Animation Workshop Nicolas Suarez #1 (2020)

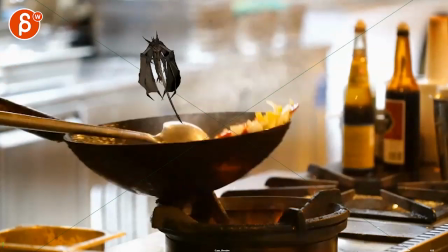247s
that kind of size but then this speed feels
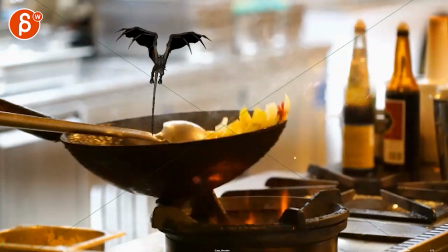252s
better so it's a bit all over the map in terms of scale and everything and same thing
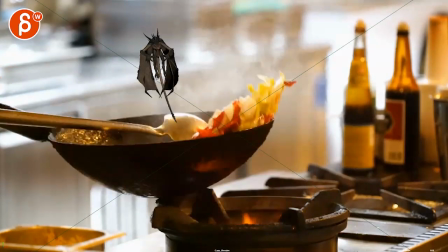257s
here as you go up like this creature would up hang and drop
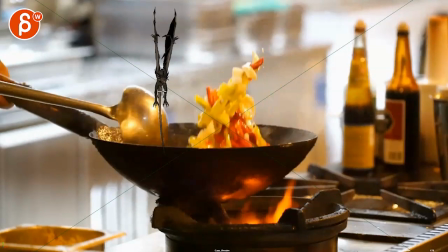262s
and see how the body starts to ease in and stop and already magically go
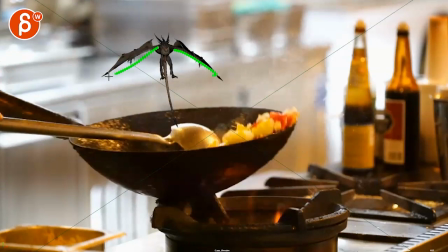267s
up before those wings are actually here so i'll be careful and just
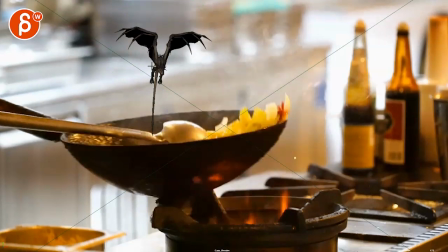272s
offset the timing of the wings so that that's when they flap that
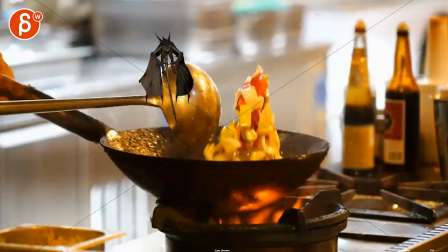278s
propels the the creature back up there spit i mean again i'm not very uh
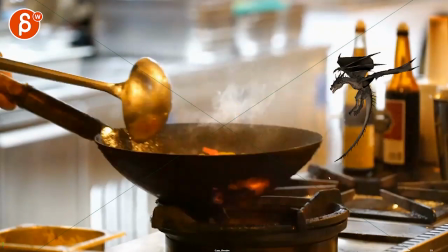283s
structured in my critique i've been giving you some animation notes but generally it's
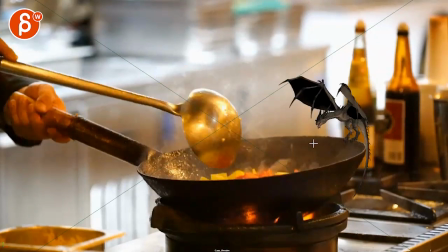288s
just the principle of it because i think the animation needs to change mainly because of size like this is all cool
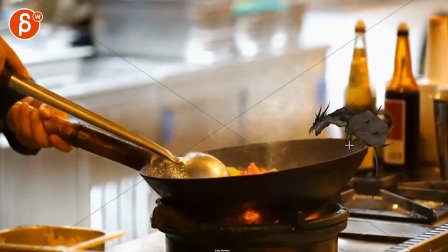293s
and it's a tricky thing because it's definitely very fast like
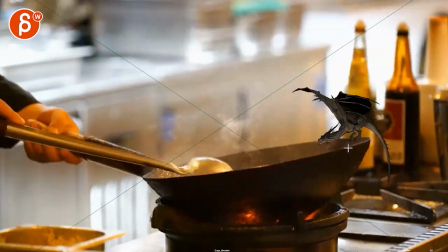299s
that the pot there right so as you do this that root
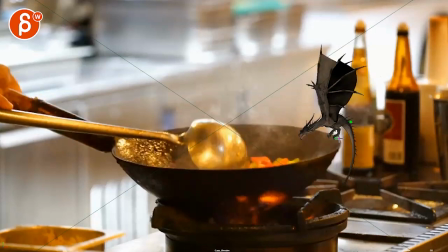305s
to me would be around here like it's being pulled away where whoa and the head might be higher if that makes sense where the the feet used to be here now the pan gets
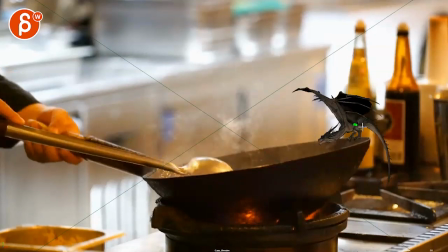320s
pulled so quickly that i don't think the body would like the whole creature wouldn't go with it like it would be dragged on their way from its feet again
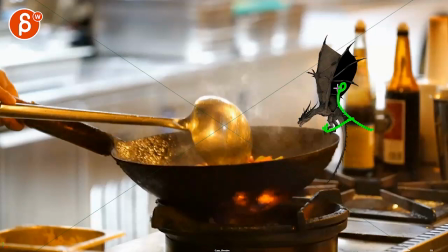329s
so that it would drag a lot and lean backwards maybe that where you feel like whoa it's gonna fall off the
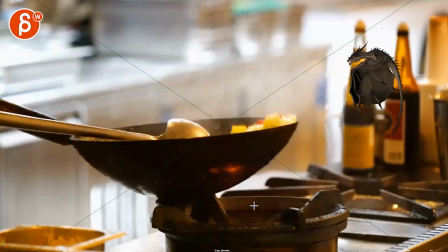336s
pan that's why it starts to jump off and flap if that makes sense but again then i would treat this as a faster creature
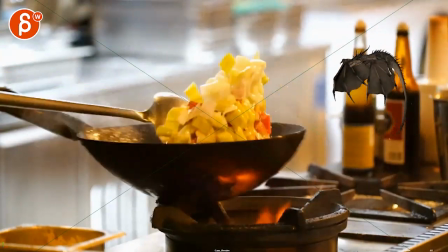343s
And then also, once you go up here, it's whoom, whoom.
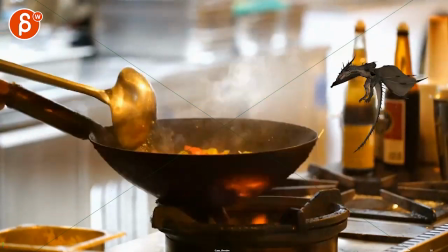348s
It's just very repetitive. You know what I mean? Like there's nothing really happening where I'll be careful.
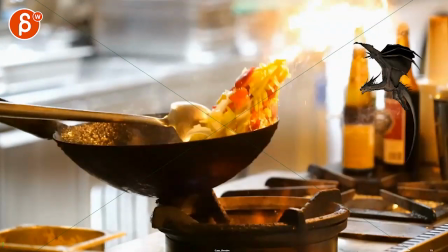354s
Because you're talking here about, you haven't touched the tail. That's totally fine. Rough pass on the head, totally fine too. And you want to make the end a bit more entertaining. Maybe some backflip works at the scene. You just want more interaction with the frying pan maybe.
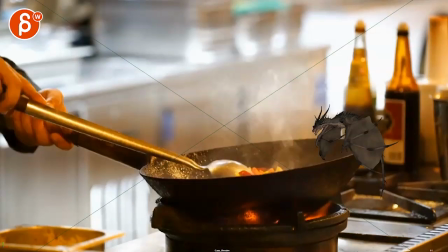365s
And you're concerned about, oh, you want to clarify the performance. So to me, it feels like, I will probably,
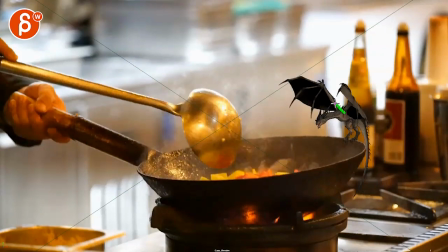371s
what is he doing here? okay so to me it feels like what if again this is not like you don't have to do this i'm just thinking out loud what if the wings are more folded and more tucked in and something where there is a clear difference here between the head and the wings and the tail could just be whatever and the wings are back there so all the focus
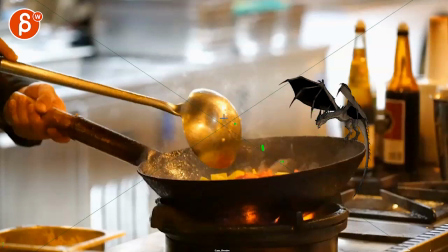391s
is on the head and the head has quick darts like a bird quick darts following that spoon following what's going on in here and none of the
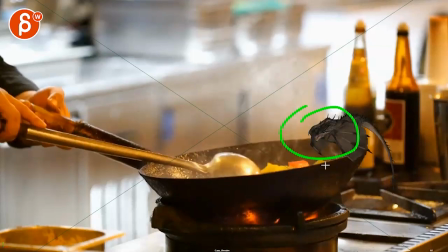399s
flapping so that we always have a clear view because right now the silhouette's gone i'm not quite seeing that i'm just seeing movement and it'll be kind of neat again subjectively uh if the wings are still back there and just the head the head just keeps looking like what is this what is
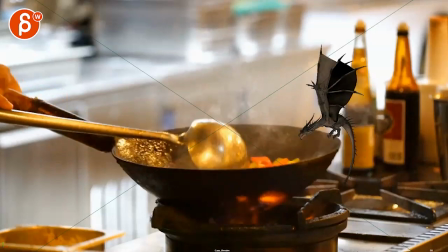414s
going on here and only when this happens and like i said the feet are being pulled away from the center of gravity from the root and
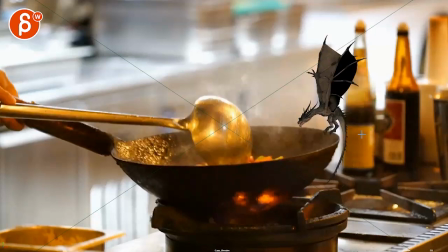424s
everything that's when the wings unfold like whoa what the hell and then maybe it might
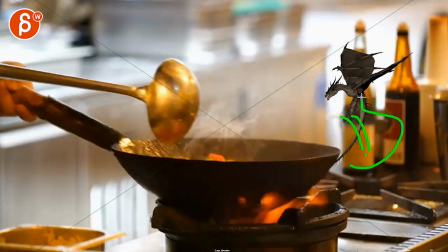428s
fall even a bit and then flap flap flap flap flap then
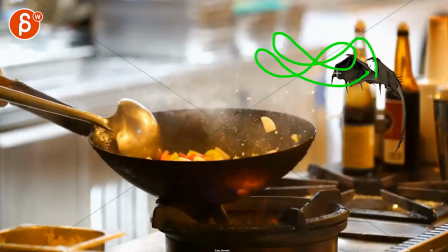433s
you can have this but then that would make the flaps a bit more like this even that is too repetitive right it might be over here something like that where it fell like whoa and this is big arc because of recovery and then oh what's going on here what's going on here it's
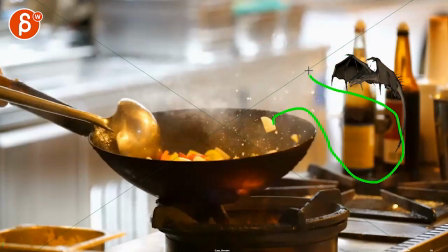449s
almost like this right you fall back big recovery and then oh okay i recovered okay let me get closer what is going on here and then get into that
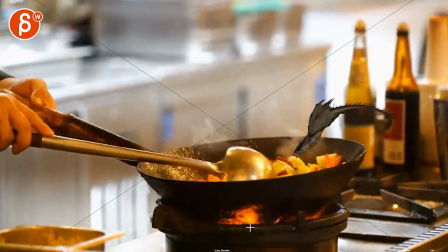459s
but the question is is that to eat like what's the
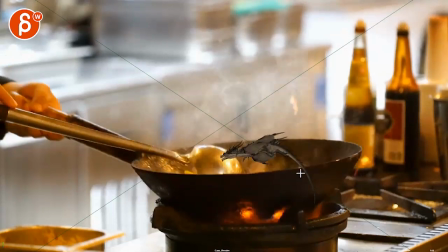464s
reason for this and like i said before um you want to create some holdouts i mean you need to understand where this character is in relationship to everything here
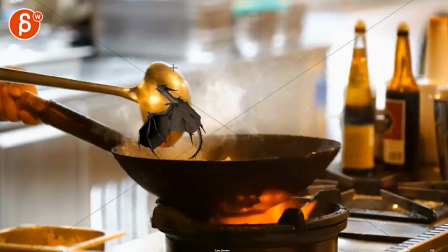475s
in front of it not in front of it if it is behind it it will be covered all the time so be careful about that
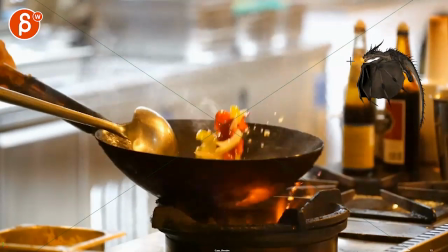487s
like to me it could almost be something where like again because because it is a smaller creature you have the the license to be fast and kind of dive in
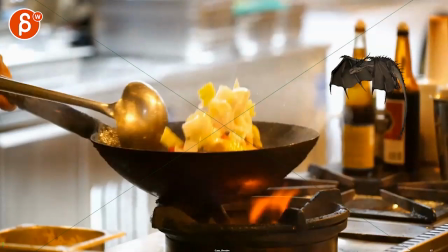497s
and pick up things what if it's here falls back goes up
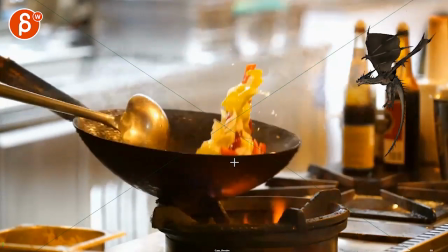502s
and maybe a moment's like this it would dive in and pick
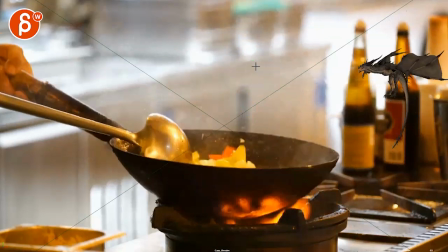506s
a piece
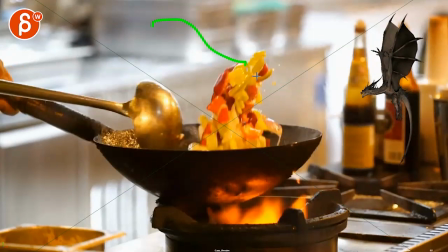510s
and then fly over and then when this happens get back in pick a piece and then you can just create a
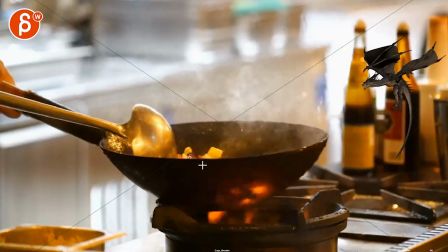517s
geometry and pick that same color and then just pretend that it's eating a yellow or red piece there's
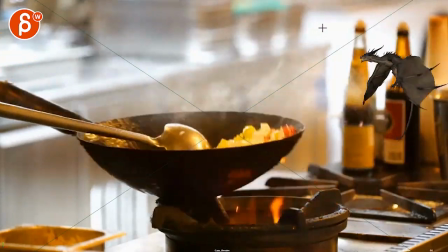526s
a lot of time here right so does this falls back recovers swoops in to eat
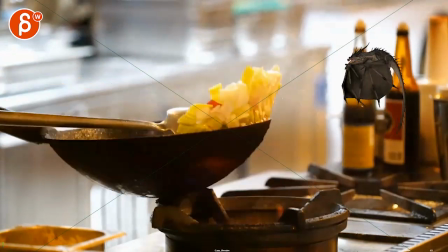533s
yeah i mean you can you can you can time it in a way where you're here whoa goes down
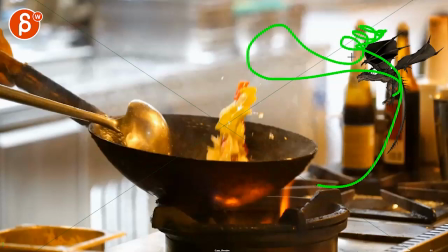541s
it does the whole recovery thing of whoa and then so we have that and then maybe that's the last big one maybe
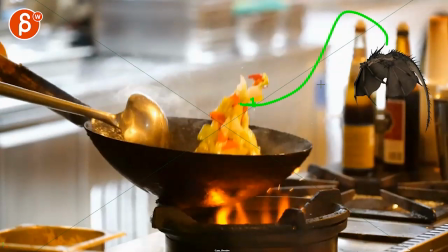550s
or maybe this one that's when it swoops in and maybe you know it could be an interesting way of flying through it or kind of around it while the head is
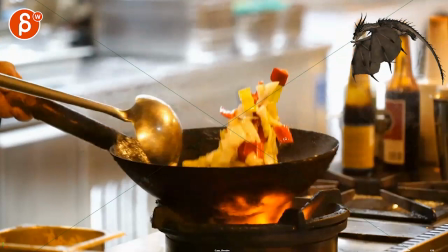558s
still grabbing it and then eats it and this could be you know you can do something where it might swoop
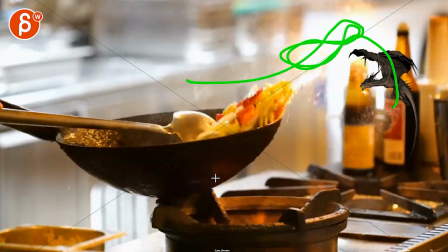565s
in and go back a bit swoop in go back a bit and then go in if that makes sense like so you i'm all over the map here let me just explain my
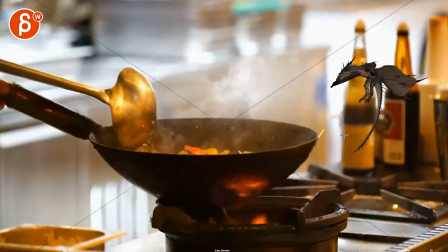572s
my crazy thought process here flies down falls down flies
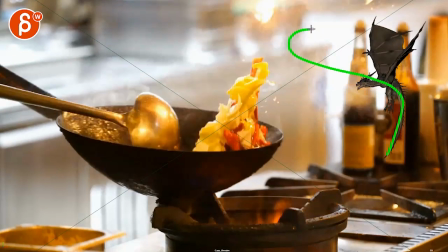577s
up does a big recovery and then in place to kind of reassess the
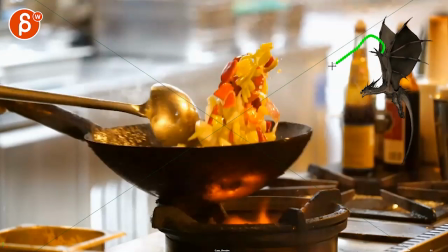582s
situation and then might go in once and then maybe go back
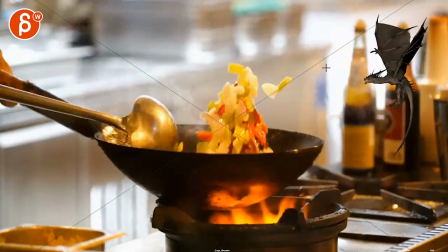587s
like oh that was not the right timing let me try now like it's almost trying to get in
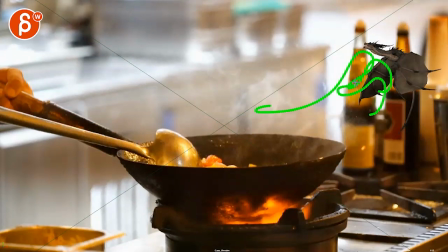592s
there to pick a piece and then it goes in and this could be one two or one two three where you go always a bit closer than in
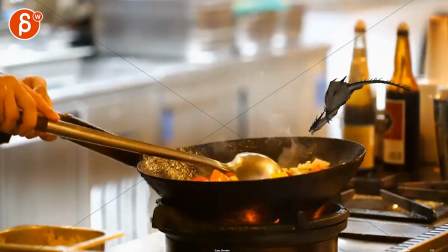600s
and then you see how it comes down here i think that could be the moment where a creature could be here and and flapping in place and like you know putting that piece in its throat and eating it and then when this happens that
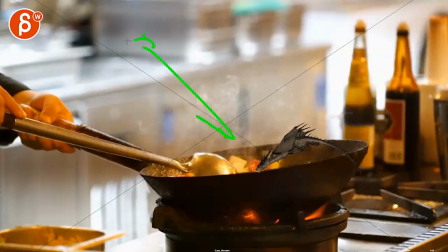616s
kind of wakes up the creature like not wakes up he's not sleeping but like oh oh it continues and maybe maybe changes a bit where it flies back a bit here like it was eating here but then here's that sound goes back a bit to not get attacked and waits a bit and then when this happens like oh
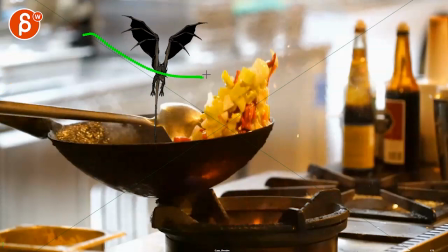632s
it's starting again and then it could either go in again for another bite and
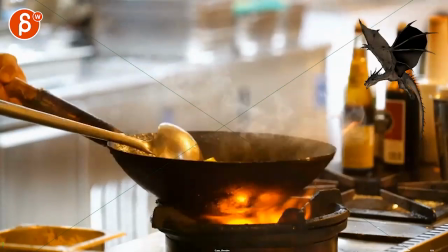641s
what else could you do i mean it could be
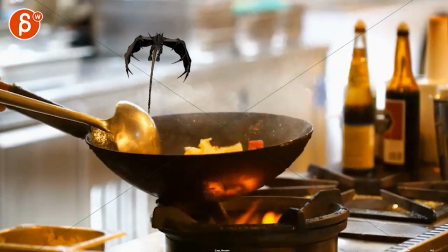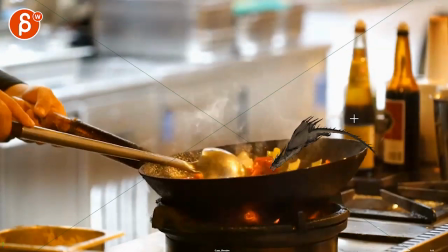648s
i mean that could be an idea i'm just concerned now that i'm going in picking a piece oh another one goes in and then that's repetitive by doing this again
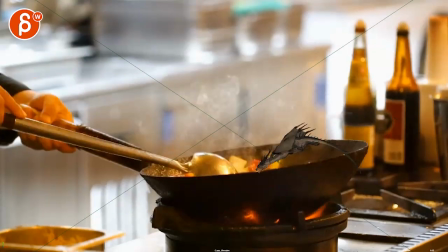661s
not sure if you have enough time right if you go this and it's eating here or here
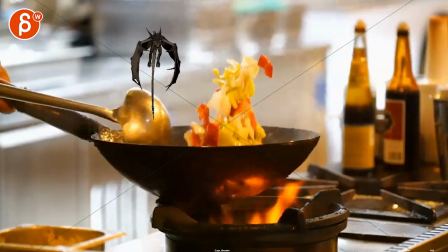666s
this happens flies over here like whoa whoa and then sees this ooh and then
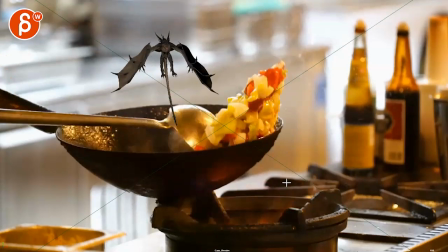672s
dives for another one which would be maybe here like he would even you know potentially cut on action right as it goes through but i mean that could be something interesting with the holdout where like the head is here open mouth has a piece wings
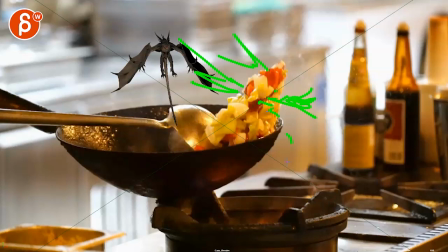688s
through there and you can just animate little geometry pieces flying off as it pierces through this i don't know thinking out loud this is i think these are some
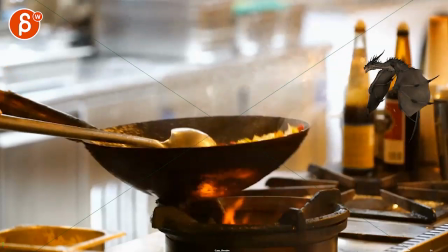697s
of the things you could do i mean or you just cut the shot short you do all this
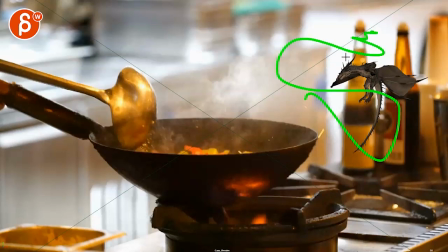703s
falls recovers whoa and then like i said then it goes either it's like let me eat oh that was not great